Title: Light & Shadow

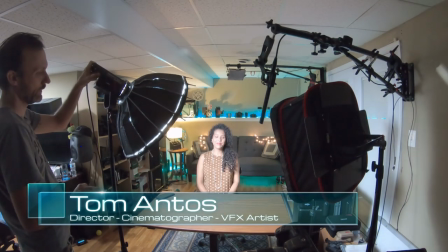[0:00]
Hello guys, my name is Tom and in this video I'm going to show you how you can use shadows to shape your subject.
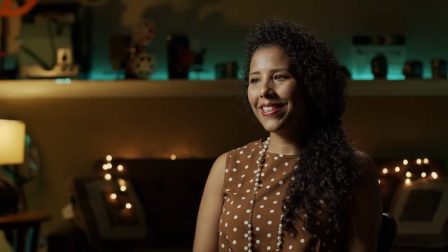[0:06]
What I mean by that is basically using shadows to add sort of three-dimensionality,
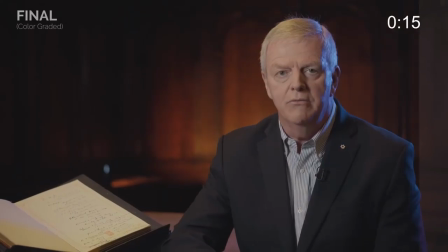[0:12]
some kind of depth to your subject to make it kind of pop a little bit more on screen, make it look more cinematic.
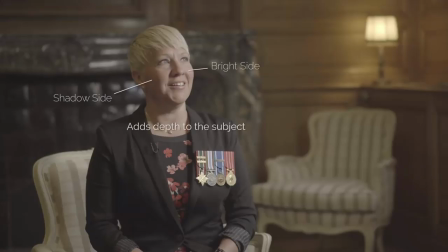[0:20]
And I say that because it's a technique that's actually used in a lot of films. But first let me give a quick shout out to today's sponsor, which is MZ.
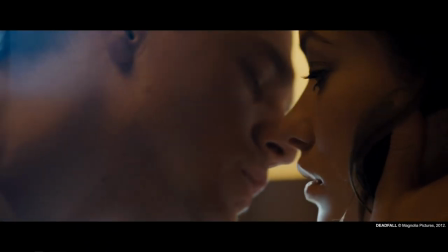[0:28]
They offer over 200 hours of masterclass level courses, and with my special discount for you guys, you'll get 20% off,
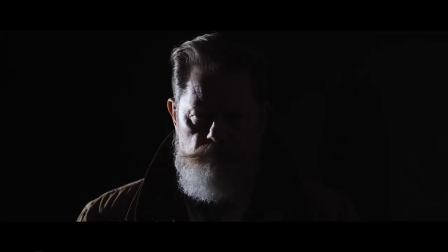[0:36]
which comes out to less than $10 per course, or a little bit more than $1 per hour.
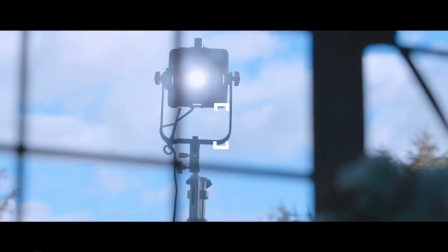[0:42]
Amzit is actually a top destination for some of the highest quality filmmaking education online.
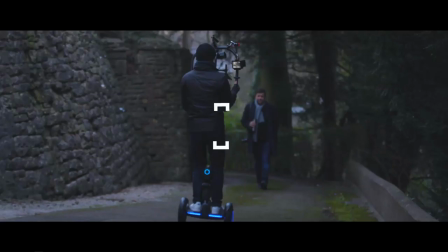[0:47]
And if you're into video production or filmmaking,
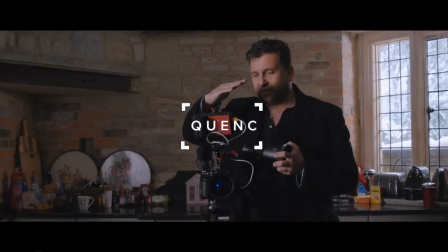[0:50]
then I can bet you've probably already heard about some of the people who are lending their expertise and teaching on MZ.
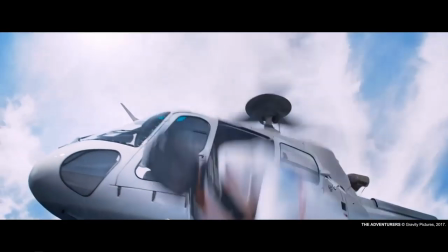[0:58]
People like, for example, Philip Bloom. And that's because their courses actually teach pretty much anything you would probably want to know about filmmaking.
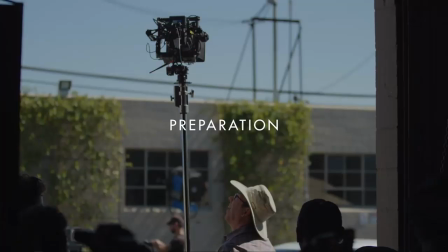[1:05]
Like, for example, today's tutorial, which is about cinematography, lighting, but also other things such as audio, directing, editing, color grading, and a lot more.
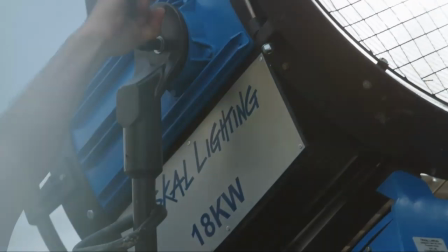[1:14]
They also offer different ways that you can acquire their courses. You can just outright buy them or you can subscribe to their membership.
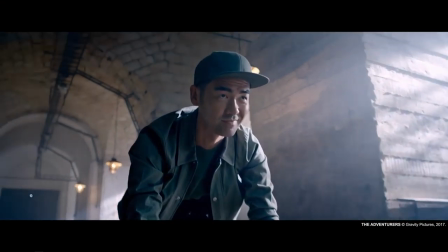[1:21]
With MZ Pro, you're going to get immediate access to almost all of their courses.
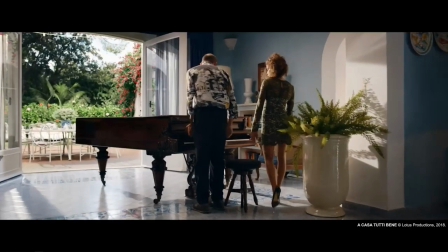[1:25]
And also whatever is not available straight away is eventually going to be added for you to watch for free.
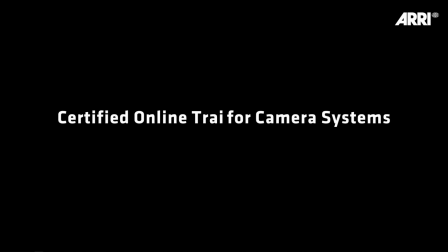[1:31]
Plus, they're always adding new courses. MZ also partnered with Aerie and already offers two great official Aerie produced courses.
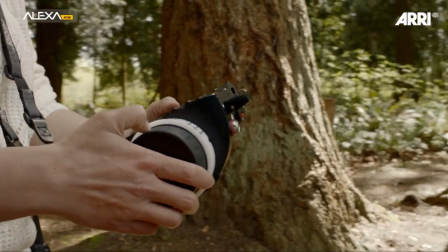[1:39]
And they're going to have even more on the way.
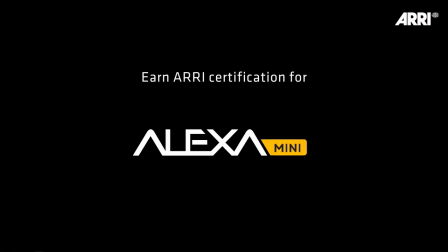[1:41]
And at the end of each course that you complete, you're going to get actual certificates of completion. including the official ARRI certification. Anyways, follow the links in the description and also to get the 20% discount count. Now let's get back to our tutorial.
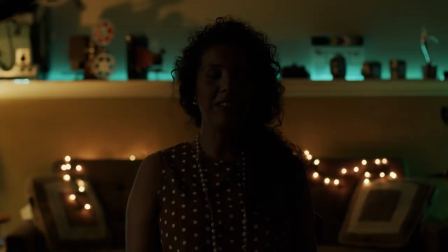[1:55]
So here's our shot that we're gonna start with which has no lights except my ambient lights in my studio.
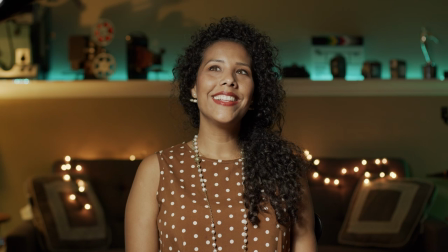[2:01]
Now here I turn on one of the lights I'm gonna be using for this tutorial and this actually happens to be the Aputure 120D.
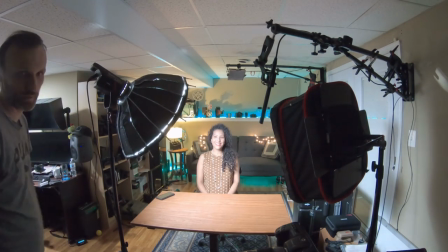[2:10]
Very nice light and I have the one of their smaller softboxes on there and then the other light that I have up here is also an aperture light
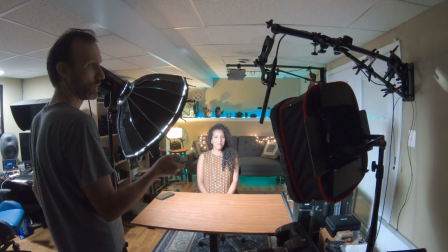[2:17]
which is one of their panel light storm lights I'm gonna be adjusting all the lights using their handy little remote control and actually there's a
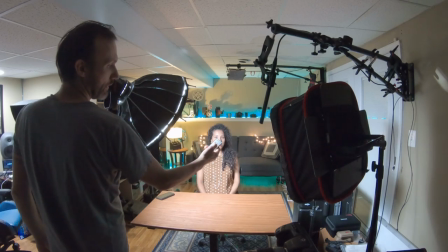[2:26]
another light there behind there up on the ceiling which is the aperture amaran light also I'll be able to control it with the remote anyways
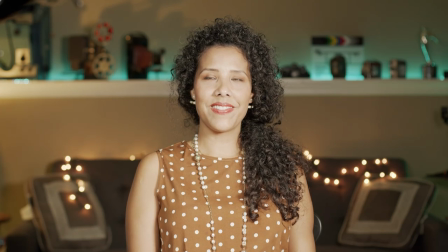[2:34]
here's how it looks when I sort of turn on the two lights here that are kind of front lighting our subject and as you can see the lighting
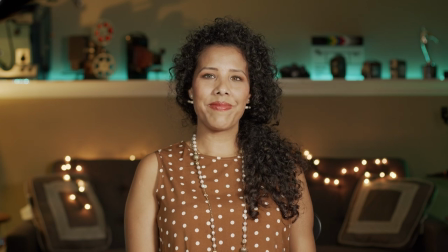[2:43]
I mean she's getting a good exposure but the lighting is very flat very boring and that's the number one mistake that I see a lot of videographers and filmmakers do is they they want to make sure that they're getting a good exposure but good exposure doesn't mean that you have everything basically in
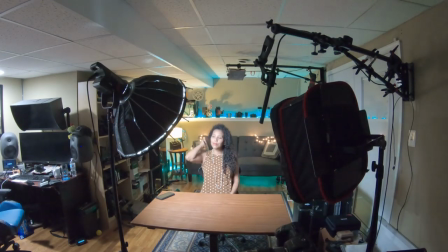[2:58]
your scene perfectly exposed because if you do that then it's it's all going to be very flat looking so here for example I turn off all the lights and now I
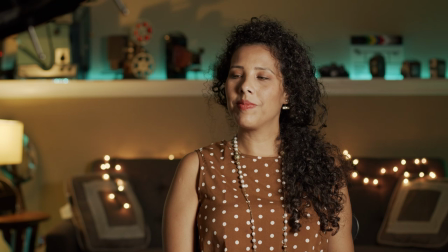[3:06]
just turn on the light here on the right side which is the panel light and as you can see our shot here I'm kind of mimicking to make it look almost like we're doing an interview shot so our subject is looking here to camera left her right
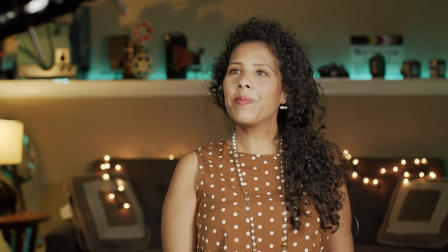[3:22]
and the camera basically is looking on her mostly on her left side of the face and now I have a light from the right side which is lighting
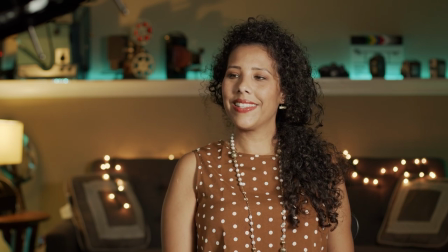[3:30]
mostly the left side of her face and that's a big mistake that a lot of people do and number one thing I'll tell you is you usually want to have your key light or the strongest light from the opposite side of basically where your subject is so in this case since she's looking
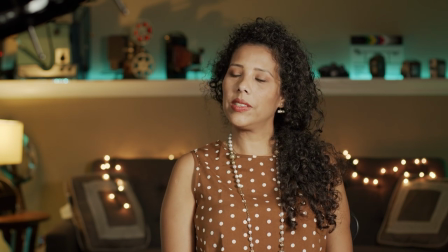[3:46]
to her right and the camera is looking on her let's say you know on her left side of her face then i want to be kind of more lighting her
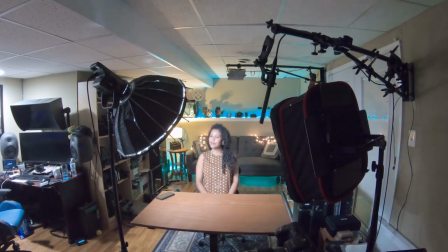[3:53]
right side of her face so here's how it looks now when i turn on the other light as you can see it's it's
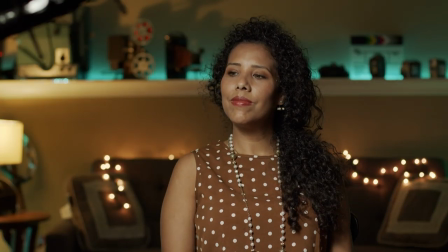[4:00]
kind of because she's looking to her right and that light is a little bit to her right uh it is kind of you know lighting her still equally,
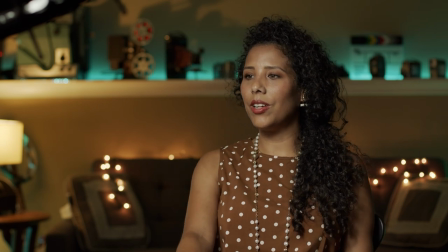[4:08]
but we're already seeing a little bit more dimensionality in the shot because we're seeing a bit of those shadows there on her left side of
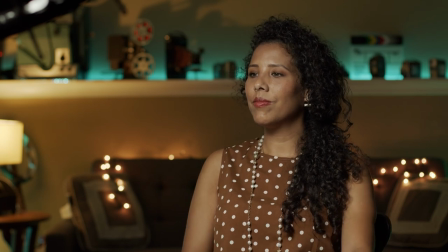[4:14]
the face. We're seeing the shadow behind her cheekbones or under her chin.
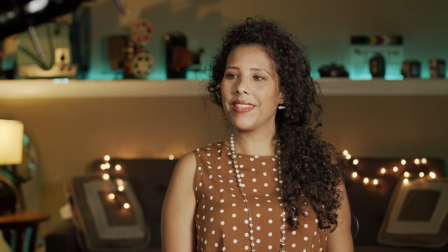[4:20]
And you know, definitely when you compare it to the lighting here from the right side, as you can see, very flat looking.
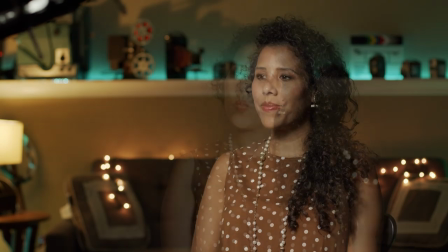[4:26]
So here, going back to our light here on the left,
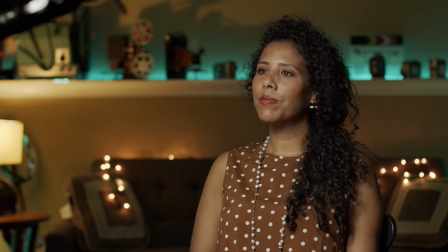[4:28]
as you can see, like I said, looks better, but what I'm going to try to do now is move that light even further to
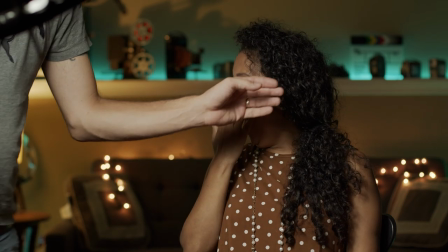[4:35]
basically camera left or her right and the reason is because I want to light more of her her
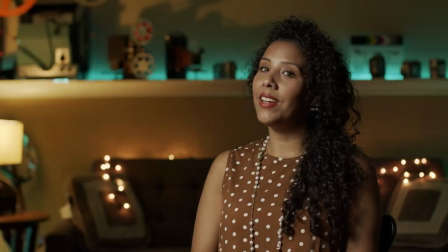[4:41]
right side of the face and the left side of the face which is more you know what we're seeing in camera I want that to have even
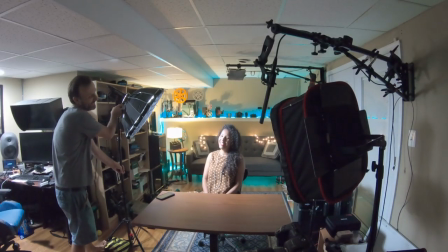[4:49]
more shadows if I keep on moving the light further you see now really the only light we're seeing on her left side of the face is
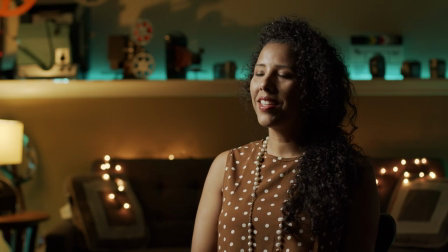[4:56]
is like a little bit there where her left eye is and her left cheek but her nose uh her you know her left like i said her jawline all that is completely uh pitch black and this can actually be already a good shot because it's it's definitely better i think than just having
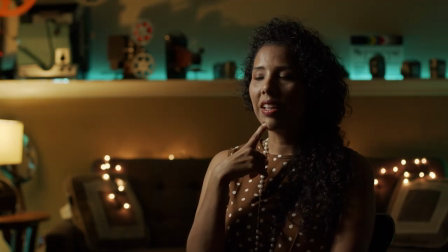[5:14]
this kind of flat looking lighting now you might be saying to yourself well okay it's there's definitely dimensionality but there's so many shadows that it looks very dramatic and looks almost underexposed and yes the left side of the face is underexposed but let's say if you're doing not an interview but maybe you're
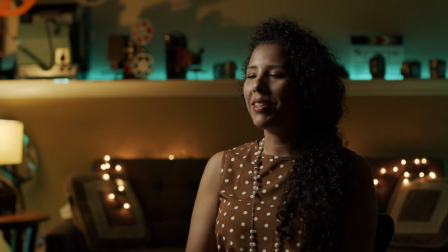[5:32]
doing a film right a feature film then maybe actually you would want to have these very dramatic shadows especially if it's a
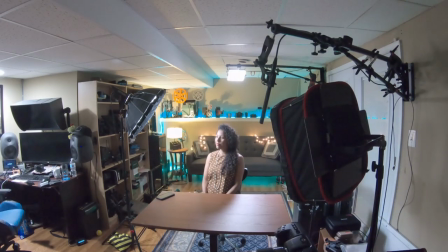[5:40]
drama or like a horror film or something like that now for example you see up here i also turn on that backlight which is there on the ceiling and that just
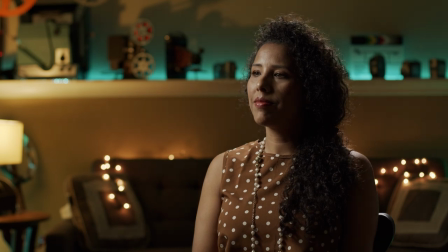[5:48]
adds even more dimensionality now because we're creating and not so much shadows because that light isn't very bright but we're adding a little bit of a highlight there to her hair and to her like shoulder definitely her left shoulder and it's that highlight basically is helping kind of brighten up those areas a
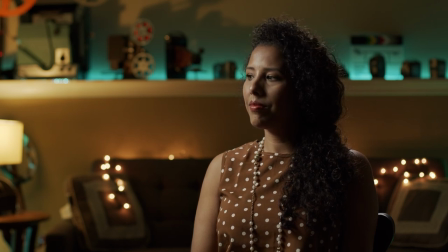[6:05]
little bit and help her separate from the background now we still have these very dark dramatic shadows so here what i do is i turn on our
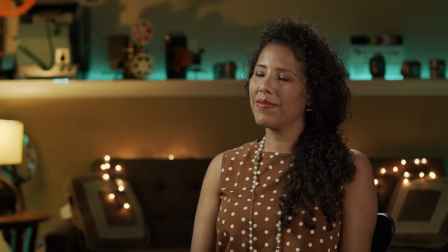[6:13]
light here which is on the opposite side of our key light so since our key light is on camera left then our other light which is going to be our fill light is on camera right and now when it comes to deciding how bright you want your fill light to be again it really just comes down
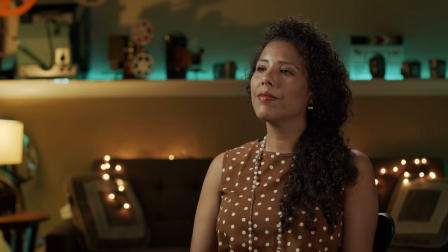[6:28]
to your preference and again depends on what it is that you're actually trying to accomplish so in this case i could just
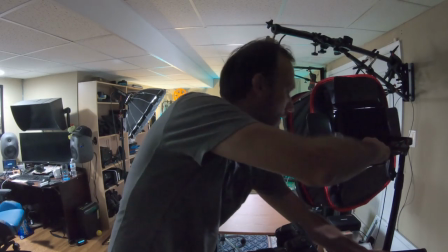[6:35]
leave the shot like this and we still have shadows because you can see definitely that her right side of the face is brighter than her
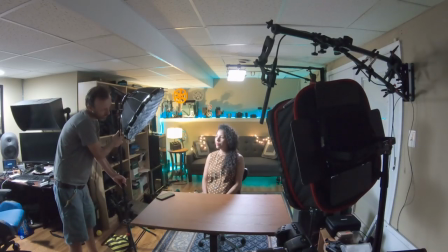[6:42]
left side now here i'm to turn off the fill light and i'm still going to adjust kind of the positioning of my key light and i'm kind of
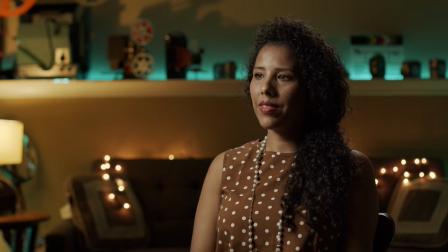[6:50]
bringing it back a little bit closer to camera because i want to make those shadows basically not as big or kind of want to add a little bit more light to her left side of the face
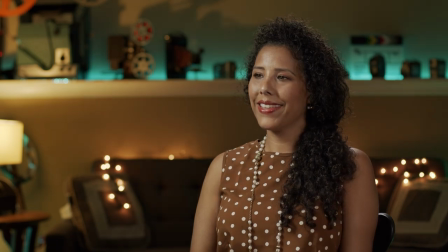[7:00]
and now i'm going to turn our fill light again and as you can see this is how our shot is looking right now so there's definitely shadows as you can see but they're just you on her left side of the face but they're just not as dramatic because they're just not as dark
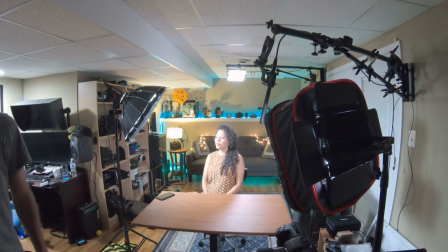[7:16]
but again this is very important to remember is that you do want shadows on
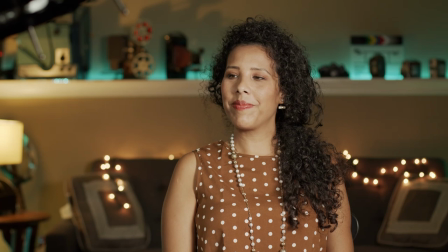[7:21]
your subject because if you don't have any shadows then you're gonna end up with the shot that's just very again very flat looking very boring so
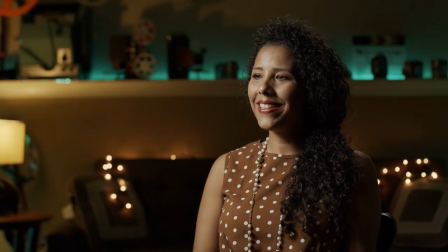[7:29]
having these shadows whether they're dark like this for example or like what
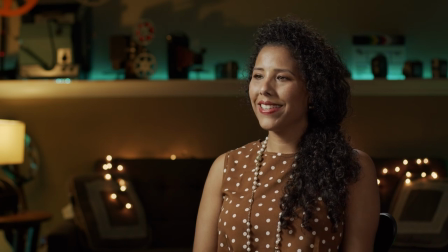[7:34]
we have here with our fill light is really up to you just you know the intensity or the darkness of those shadows, but always remember that you want to have those shadows. And as you can see, this technique will work whether you're doing something very dramatic like this, or you're doing something a little bit more lighthearted, a little bit lighter, let's say like an interview,
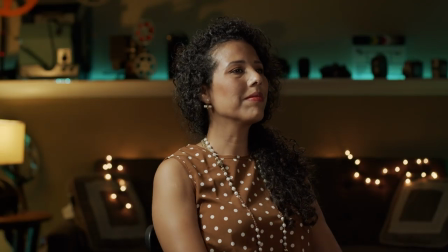[7:53]
which is up here with this fill light. Now, look what happens when our subject simply turns to the other side.